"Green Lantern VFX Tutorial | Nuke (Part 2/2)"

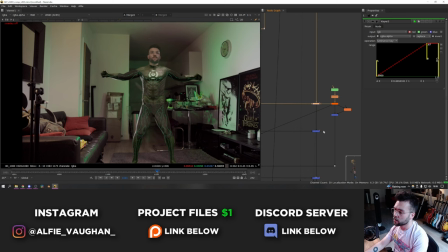[4:07]
So this is the base render of the suit added over at the top with no extra comp work. The next thing that goes on is all the glows and everything.
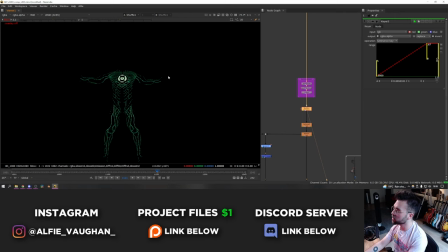[4:13]
This is made by shuffling out the emission pass. The emission pass from blender is this custom painted texture that I made that has all of the individual lines of the muscle fibers on the suit and then I just added a couple of extra bits to enhance some of the areas of the suit. So for example I masked off the center section of the suit where the chest is and added its own glow to it to make that a bit stronger which
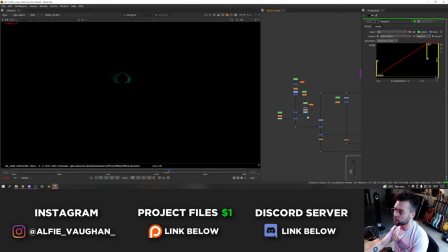[4:31]
looks like this and then I also created some separate masks that did this kind of pulsing thing which goes through the suit as well. This is all done in 2D and I'm just revealing and taking away sections of the emission pass with rotor shapes. It still looks quite 3D even though it's just being done in comp because the emission pass itself is obviously moving around on the 3D object.
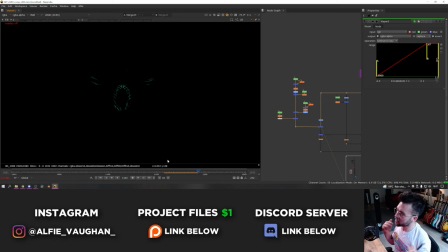[4:48]
So I thought this looked really cool and it helped to add some dimension and really exaggerate the muscle fiber texture of the suit. So like I said that's done with rotor shapes. It literally looks like this. So it's just basically growing them from the center and using them as masks to isolate certain bits of the suit. And then as you can see I'm plugging this into the emission pass as a mask which gives me this effect. And then I put some more glows on this.
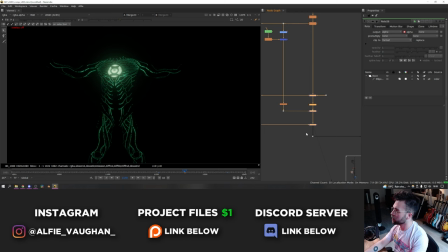[5:08]
And when it's all combined together you get this sort of effect. So then the glows go on top of the suit on top of the render.
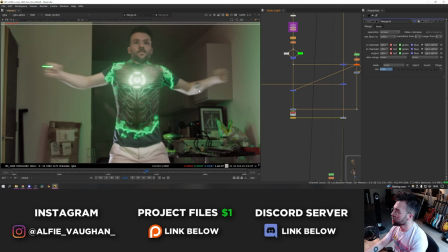[5:15]
And I think this really brings the suit to life. It makes it look a lot cooler. And then the final layer is this kind of green edge that comes out with the suit.
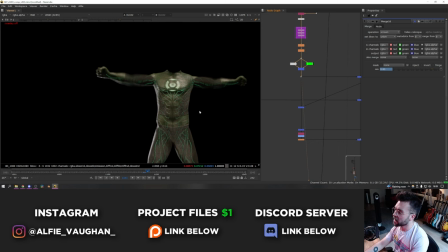[5:22]
This just follows the edges of the suit as it's being revealed. Again this is all done completely in 2D. The way it's made is I'm taking the render of the suit.
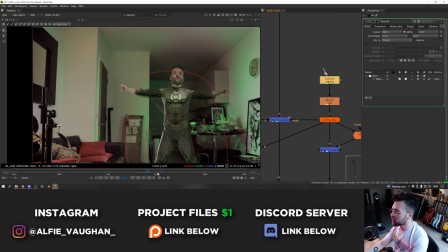[5:29]
And then I'm using the same rotor shape that I used to reveal it.
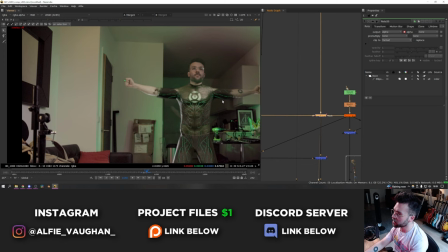[5:32]
So as you can see here I've got this rotor shape that's expanding with the suit. and this is how it starts off on the chest and just slowly gets bigger and goes outwards.
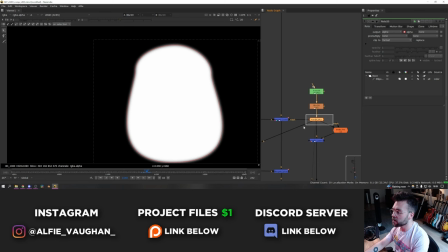[5:39]
The rotor shape itself just looks like this.
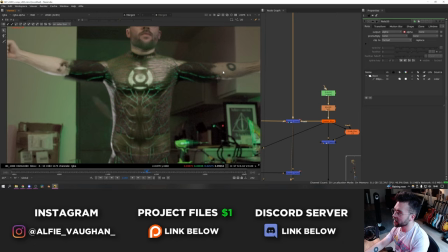[5:41]
It's literally just got a bit of a blur on it and then I'm using a slight fractal blur and this is adding this interesting noise texture to the edge which makes it look a lot more organic as the suit's moving outwards.
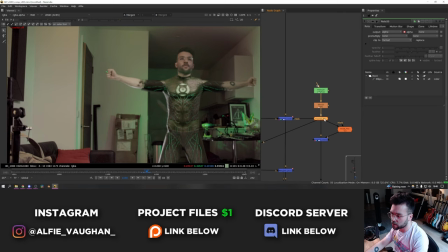[5:49]
So you get all these kind of fractally bits happening here. This fractal blur isn't something that's built into Nuke. It's just a little gizmo that someone made at work that I really liked. But it's really simple so if you want to do the same thing it's just taking some noise textures and using them going into an eye distort which is distorting the footage.
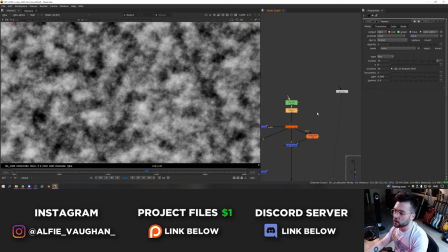[6:03]
So if I was to replicate this sort of effect you can add a noise texture change the size to be something a bit more like this then you can add an eye distort node and plug it into the rotor shape and you just want to shuffle the noise texture into a different channel
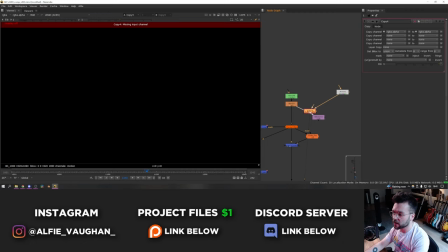[6:14]
so for example I can put this into motion and then add a copy node by pressing k plug the b into the rotor shape the a into the noise
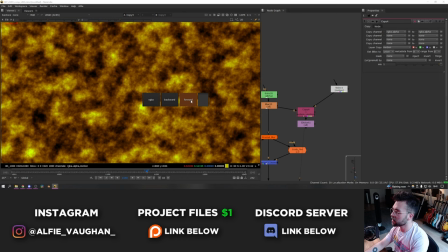[6:23]
and then I'm just going to turn off these two and I'm going to copy the motion channel into this stream now you can see
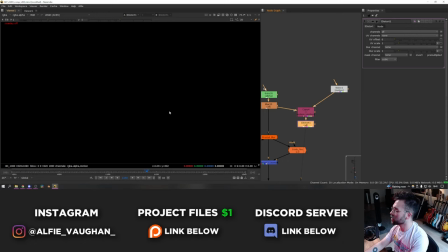[6:29]
there's extra channels here we've got rgba then we also have forward and backward so then in the eye distort node I can set UV
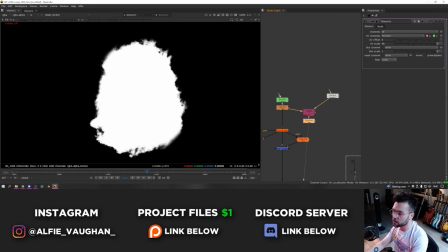[6:35]
channels to be forward which is then going to use this noise texture to distort the mask and if I turn up the UV scale you can see that it's
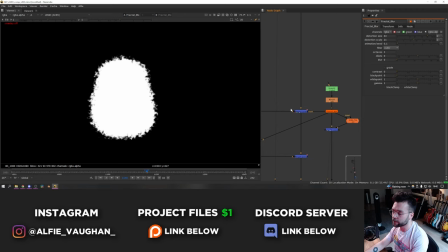[6:42]
now distorting the rotor shape using the noise. The fractal blur basically just does that all internally so you don't have to set it up each time which is quite handy.
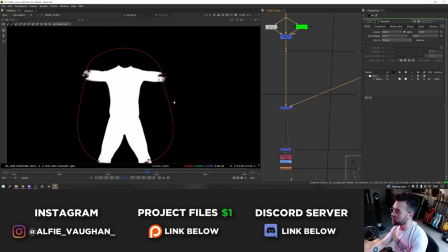[6:49]
So back to what I was talking about. I use the same rotor shape that's revealing the suit to also mask off the suit here then I'm taking the alpha and eroding it
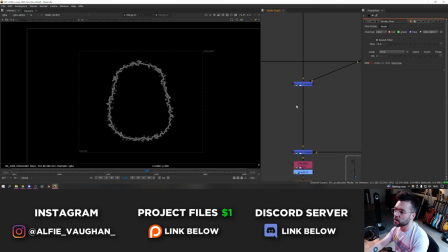[6:56]
slightly which looks like this and then I take this away from the original which looks like this And what this does is just give me the edge of the
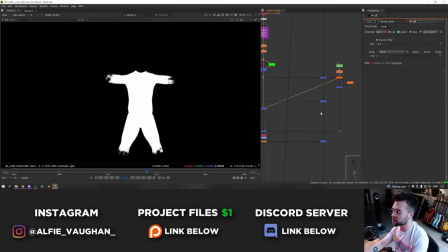[7:02]
alpha. Then what I do is use this as a mask on the already masked out version of the suit. So this is it cut off using the rotor shape just revealing the arms and legs and stuff.
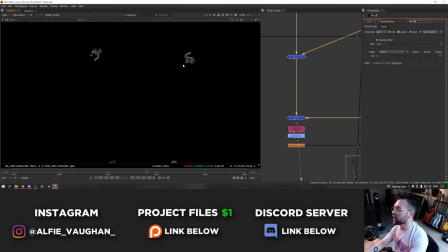[7:10]
Then I use the eroded mask to then mask this again. And that just gives me the leading edges of the suit when it's transitioning.
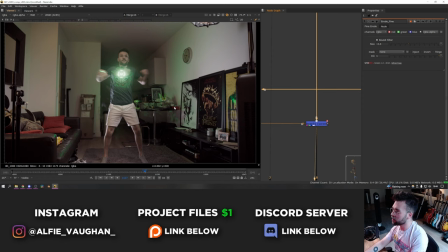[7:18]
Then I grade it to make it green which looks really cool. Quite nice and punchy. And then add a bit of a glow as well.
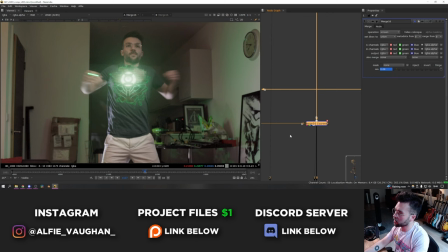[7:23]
And then this gets screened on top of everything else. It starts off quite subtle. So on this frame it's on zero. And then it starts to build up. so this is without width and then by here it's almost entirely mixed on and as you can see it's obviously quite a strong edge look.
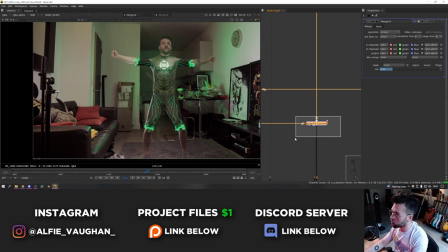[7:37]
I think this looks really nice it gives a leading edge to the whole transition effect which kind of draws your eye and makes it a bit more obvious
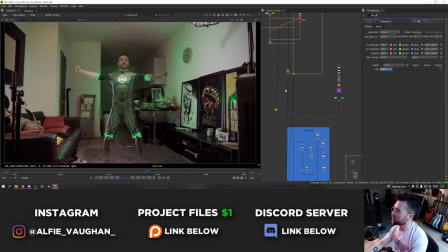[7:42]
what the suit is doing and where it's going and then after that it's really just lens flares and stuff so when the flash is happening
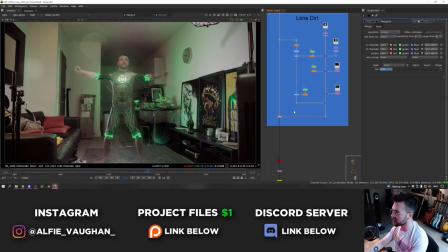[7:47]
this is all some sort of smeary stuff that's on the lens that's just creating some optical effects.
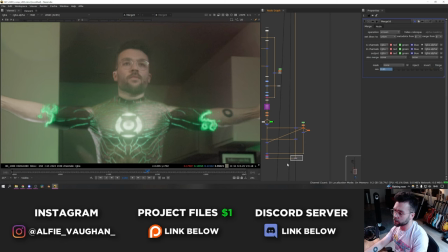[7:51]
I mentioned in the last video that it was quite difficult to get the head to feel like it was sticking to the CG suit and I
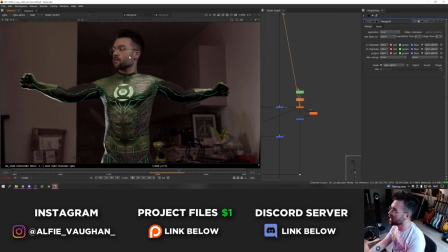[7:56]
can demonstrate that by just plugging the suit straight on top of everything else you'll be able to see that there's sections where my head is kind of drifting off the top of the suit. The reason for that is just that the weight painting and stuff of the suit doesn't move in exactly the same way that my real neck is moving and stretching and distorting. It's incredibly complicated and time-consuming to get the CG to match exactly.